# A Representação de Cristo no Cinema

A própria religião, o catolicismo é uma religião muito visual, é uma religião que possui muitos símbolos, muitas representações pictóricas e tridimensionais, muitos quadros e esculturas, e que possui também um imaginário cheio de santos e místicos que têm visões. Então, eu acho que a questão do Mel Gibson é apelar mais para esse lado e, consequentemente, para o lado mais gráfico desse sofrimento.
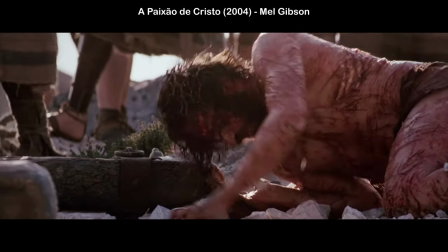Como ele tem inspirações nessas visões,
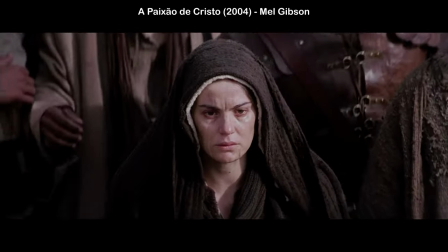A paixão aqui é mostrada como se fosse quase que um pesadelo.
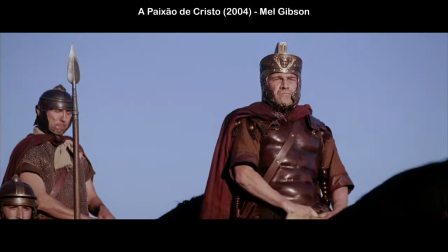O que se passa em cena é muito realista. Jesus sofre muito, tem muito sangue ali em tudo,
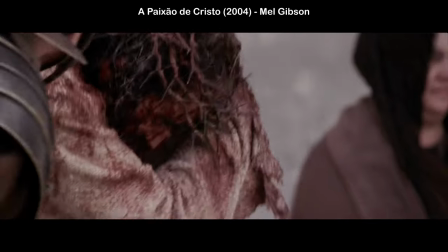mas o modo que ele coloca a Via Cruzes como um local de sofrimento sem
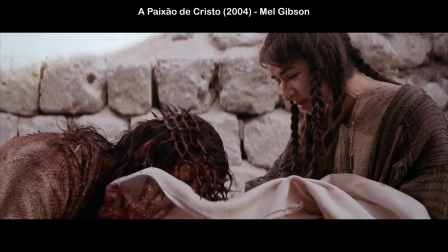saída possui também esse lado de um pesadelo que parece que não tem fim.
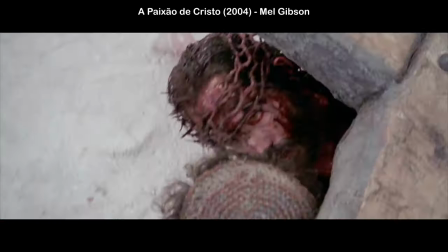Parece que ele nunca vai chegar na colina em Gólgota, onde foi crucificado.
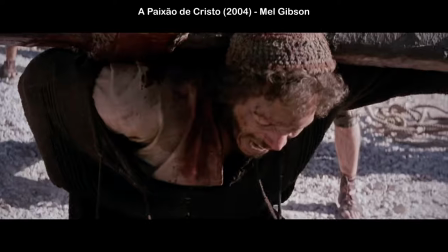Ele fica preso nesse ciclo de um sofrimento
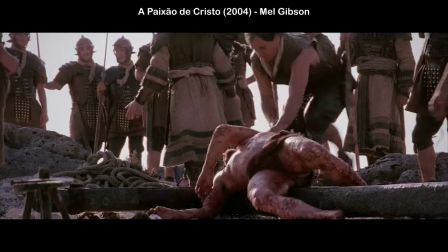extremamente visceral e com detalhes minuciosos.
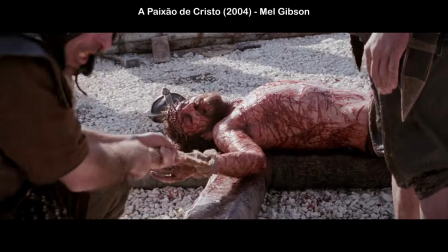Tem uma cena em que um guarda desloca o ombro de Cristo para crucificar o seu braço. Existem detalhes que, inclusive, vieram das visões da Ana Catarina Emmerich. Então, toda essa violência gráfica me parece que faz muito sentido dentro da proposta de evidenciar esse sofrimento absurdo a partir de um aspecto visceral que foi inspirado também por visões místicas. Existe muito essa aura de um pesadelo em tudo nesse filme. E mesmo segundo dados históricos, as crucificações eram até mais violentas do que se retrata nos dias de hoje. Então o Gibson também quis ser fiel a isso, até para justamente reforçar ainda mais todo o sacrifício e sofrimento enorme que Jesus passou. Ele quer também conscientizar as pessoas de que tal sofrimento foi maior do que geralmente se mostra.
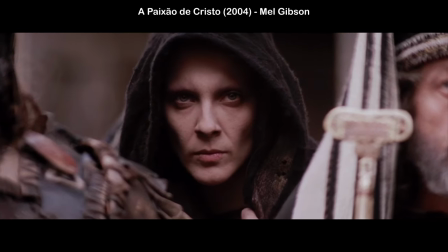E mesmo a presença de Satã em mais cenas
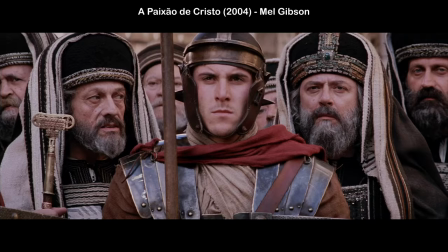reforça esse lado místico e de um pesadelo.
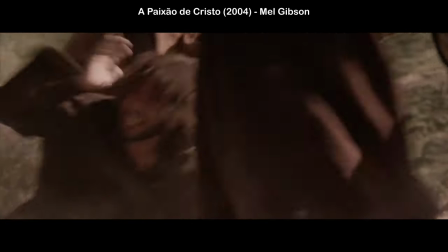É um trabalho que mostra essa presença mais do que
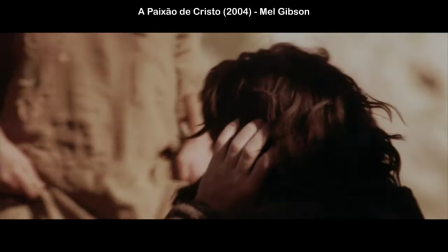os outros e representa ela também de modo sobrenatural.
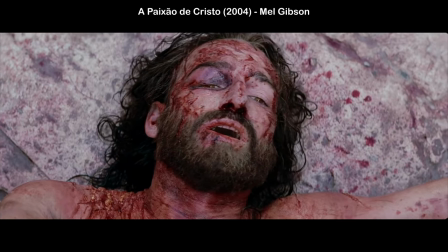Seguindo essa lógica bem visual do filme, ele também propõe algumas transições mais simbólicas na sua montagem Cristo vê o pé com sangue do
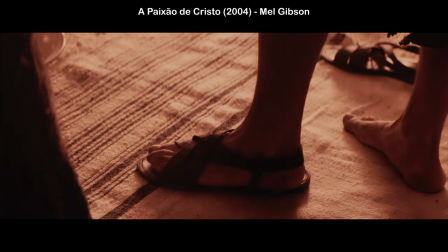soldado romano que o está chicoteando e lembra dele lavando os pés
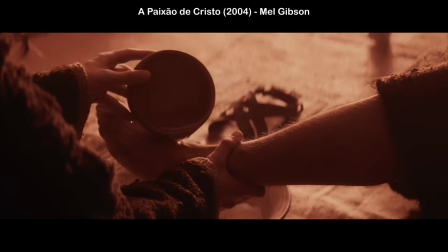dos discípulos Mesmo que seja um romano que o está torturando, ele ainda mereceria o perdão, já que é isso que ensinou aos discípulos. Ele faz essa ligação. O Gibson também faz uma montagem paralela entre a crucificação e a última ceia.
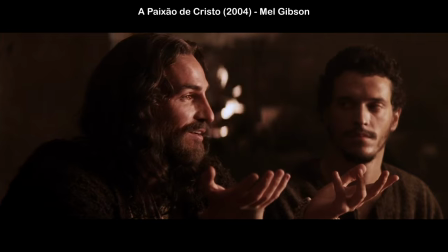E quando Cristo levanta o pão na última ceia, o corpo dele é levantado na cruz.